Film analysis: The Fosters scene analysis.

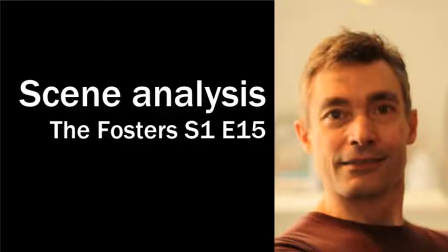(0:00)
Hello, it's Eric Brown with some film analysis, and what we are doing is we're taking a look at a scene from The Fosters,
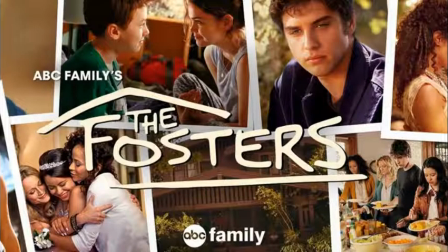(0:07)
which is a TV series that's currently available on Netflix. The scene was picked randomly, and we're just going to analyze it to see what lessons we can take from a professional production and apply to independent filmmaking.
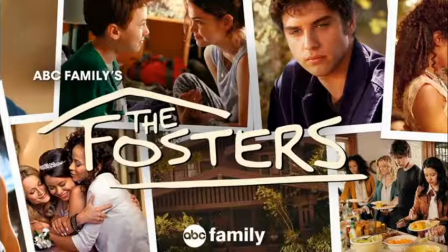(0:21)
And in particular, we're looking at camera movement. So let's analyze the scene just to give you a little background on this scene.
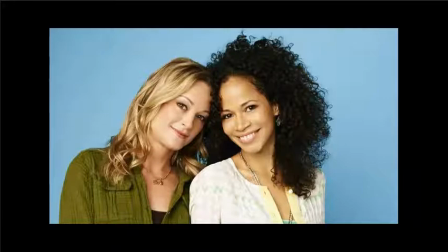(0:30)
The Fosters are two women who are married, and they have a number of foster children.
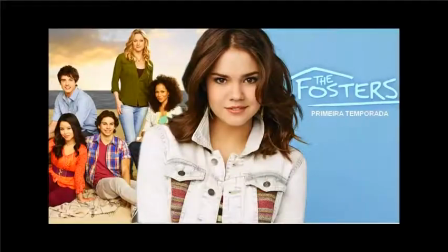(0:38)
One of them is Callie, who is the protagonist, and
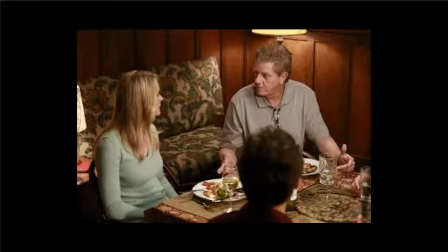(0:42)
Stephanie Foster, one of the mothers, her father has recently died, and so people are gathering at the funeral home.
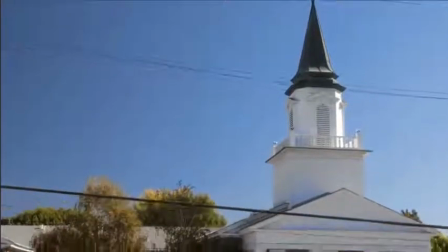(0:50)
Okay, so the scene starts with an establishing shot.
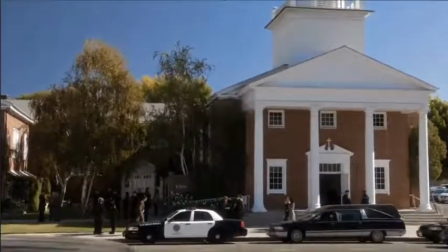(0:53)
It's a simple tilt moving downwards to show the church, and we can see the Fosters in the middle of frame here,
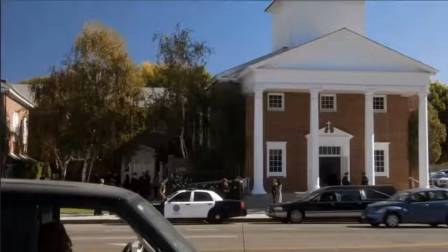(1:03)
walking past the front doors of the church.
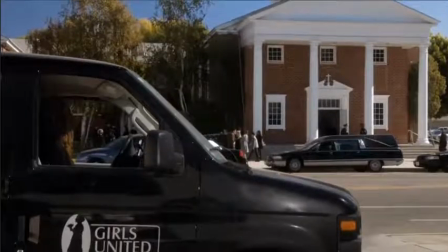(1:06)
And if we continue this, we come down and we see a Girls United truck in the foreground, and this is the home where Callie's staying, so this is obviously Callie in the truck.
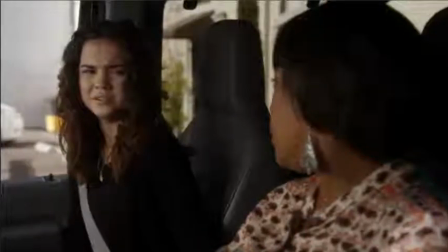(1:17)
And then we move into a simple dialogue scene between Callie and the worker at the home.
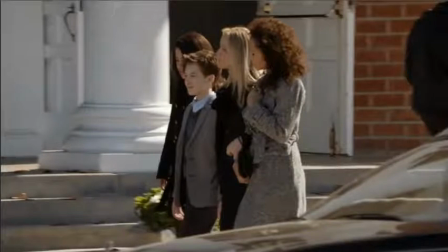(1:24)
This is a transition to the Foster's family walking past the doors of the church, and you can see here that they are back quite a ways. They're here at this car, are not in the place in the middle of frame that we saw in the establishing shot.
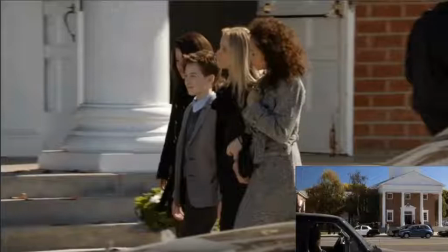(1:41)
So this is just the movie making magic. Nobody would ever notice that little incongruity.
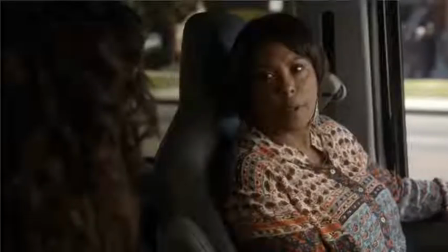(1:49)
Okay, so we see Callie's point of view, and then we go back to the car for the discussion.
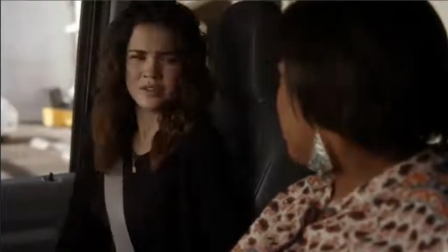(1:54)
Callie's obviously the focus here, and so she takes up the primary time in this clip.
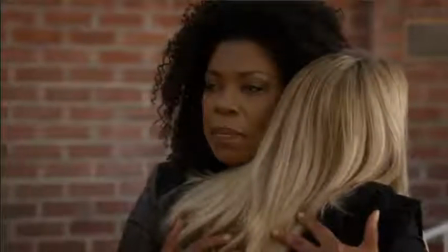(2:00)
Now we do a medium wide that comes to a close-up, which is over the shoulder.
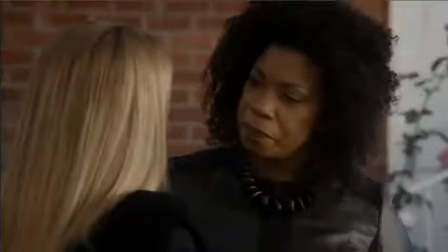(2:06)
This is Stephanie Foster, and she's greeted by her wife's mother.
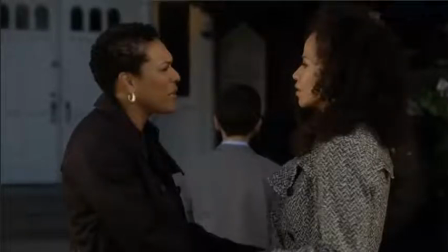(2:13)
And then we see, I'm just going to go back here, we make a transition
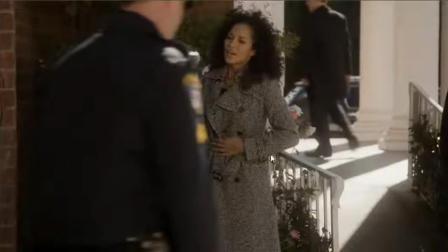(2:20)
to the medium wide shot to the other Foster mom. And this is a nice little transition here where we see the police officer walk through the frame to reveal these two characters.
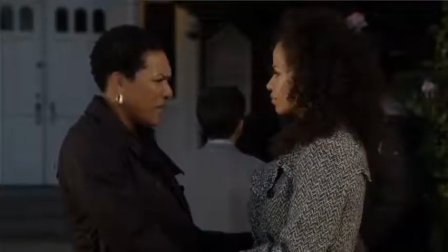(2:35)
Then we go to a two-shot. You notice the background is always rich.
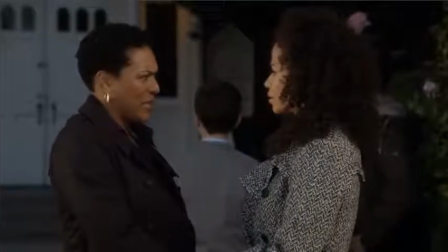(2:40)
There's lots of dimension always in all of these shots. And we can see that the camera is typically anchored down.
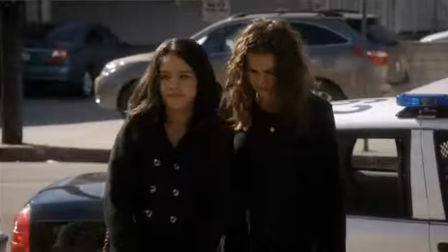(2:45)
It looks like it's on a tripod, but it could be on a Steadicam as well. Now there's an interesting transition that I'm just going to show you again.
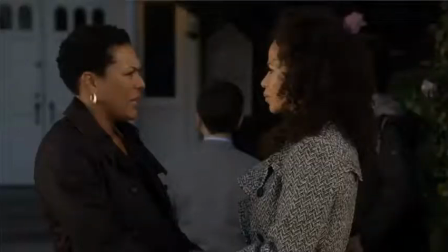(2:52)
Now these two are talking, and we see this device used a number of times in this scene and throughout this episode. And I'll just go frame by frame so you can see what happens.
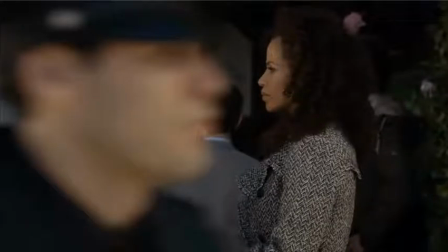(3:00)
The two are talking, and then we see a police officer cut into the frame, and he's very close to the frame, moving across to the right.
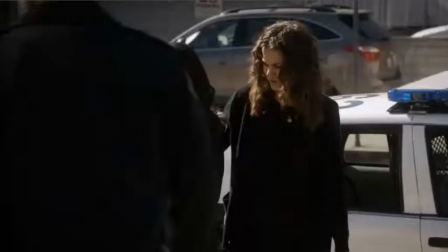(3:08)
And then as we transition, or as we cut to the next clip, we see the police officer continuing that movement.
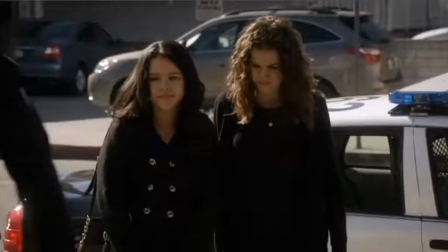(3:17)
So this is just cutting on movement, makes the cut invisible. You wouldn't even notice it because our eyes are seeing the continuity in that movement. If we were just to cut to these two just standing there, the cut would seem a little bit more abrupt.
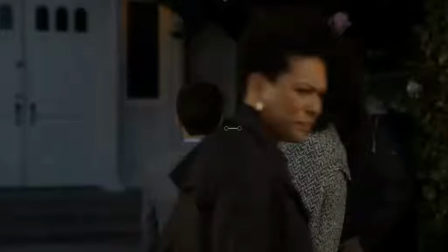(3:36)
Look at this cut or this transition, because it's a subtle thing, but these are the kinds of things that make all the difference. So notice that as they're finished up their conversation here, the captain walks in front in the foreground here.
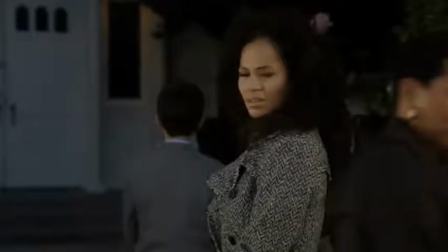(3:51)
Notice her eye line, and then if we continue forward, that motivates this character to look forward.
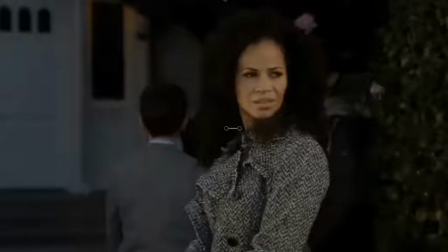(3:59)
There's a slight pan, you'll notice, to keep her in the center of frame. So we know she's looking onto the street. She's looking at something.
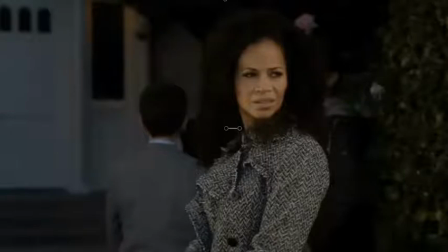(4:05)
So naturally our brains think that she's looking at something, and we're curious.
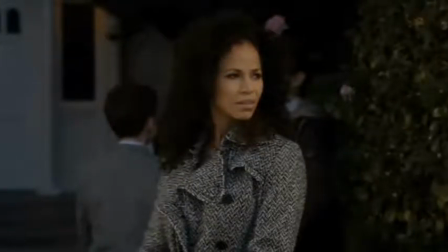(4:11)
So it makes complete sense when we get this cut, when we get this transition to the kids walking up to the church. Okay, now here, again, there's very little camera movement.
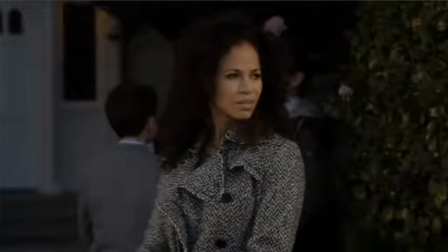(4:25)
Here we see a slight pan to the right to keep her in the middle of frame.
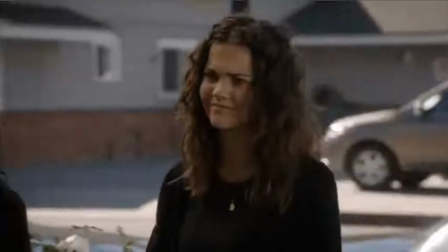(4:31)
It's a small pan here to keep these two framed.
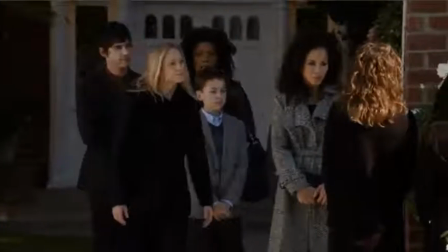(4:37)
Now, it's just simple over-the-shoulder shots for this conversation.
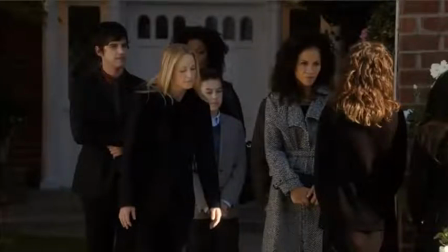(4:42)
And then we go to a medium wide of the whole family again. That's all gathered closely now. And again, you'll see a little bit of a pan. You can see, watch the background. You'll see the background move across.
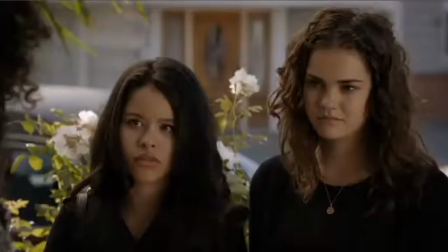(4:55)
A little pan, then we come on to these two.
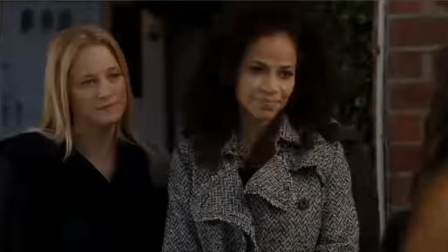(5:00)
Now we'll see this transition again where someone comes into the frame here. You can see a head moving into the frame here.
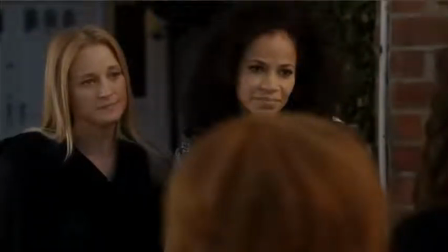(5:08)
And then I'll just advance from frames. And this is Stephanie Foster's mother that comes into the frame here.
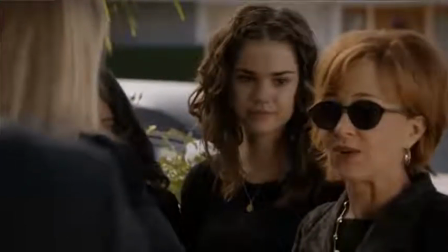(5:16)
And again, we see just a very small pan just to get her into the frame fully.
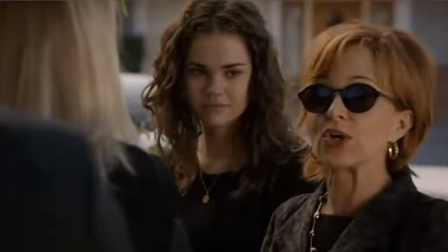(5:24)
And that's all there is in terms of camera movement there.
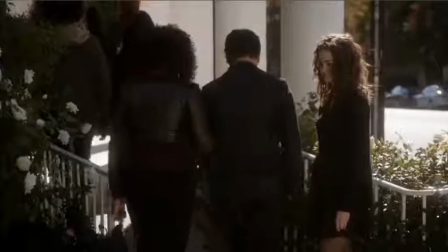(5:32)
And go to the wide shot to establish that they're all walking into the church. That establishes Callie and Jude's position.
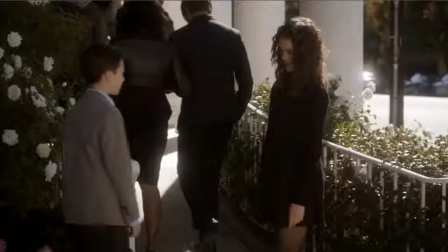(5:40)
They move into the center frame as people move out of the way to become the focus of attention.
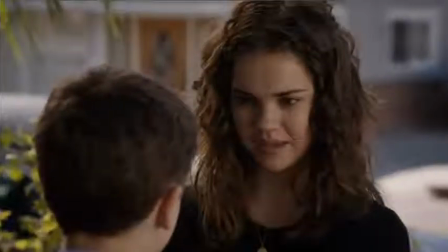(5:46)
And then we go back to just the standard over-the-shoulder shots.
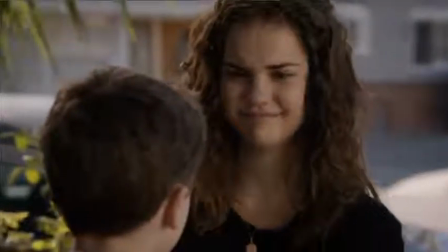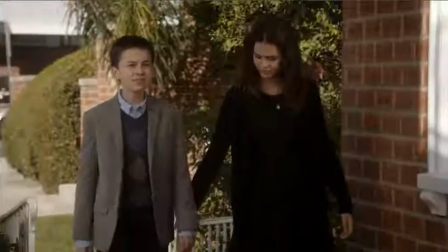(5:55)
Now wide to show that they're heading up into the church. We cut to this shot that's in front of them, and you'll notice that we have a
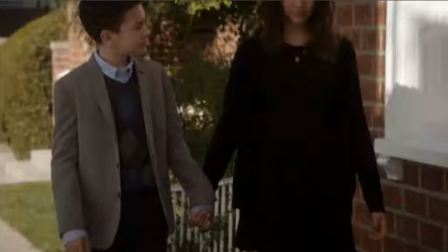(6:04)
zoom happening here, and they are walking to the camera at the same time, and there's a little bit of a tilt down to focus on their hands.
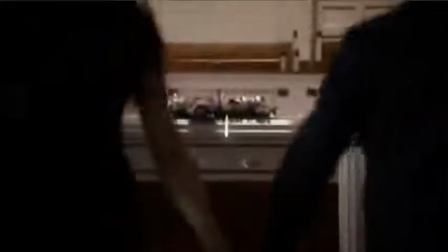(6:13)
And that provides this transition, which is a scene from the past.
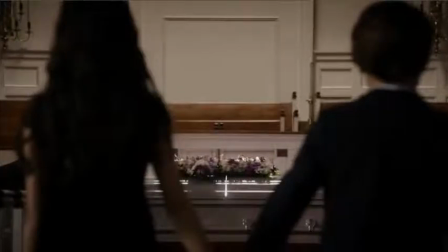(6:18)
This is Jude and Callie as kids going to their mother's funeral. So a really nice little match transition there.
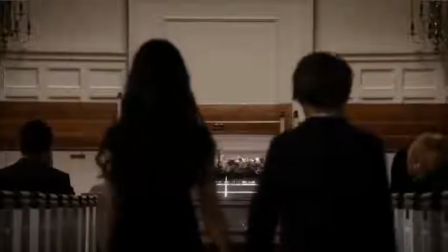(6:23)
And that's the end of the scene.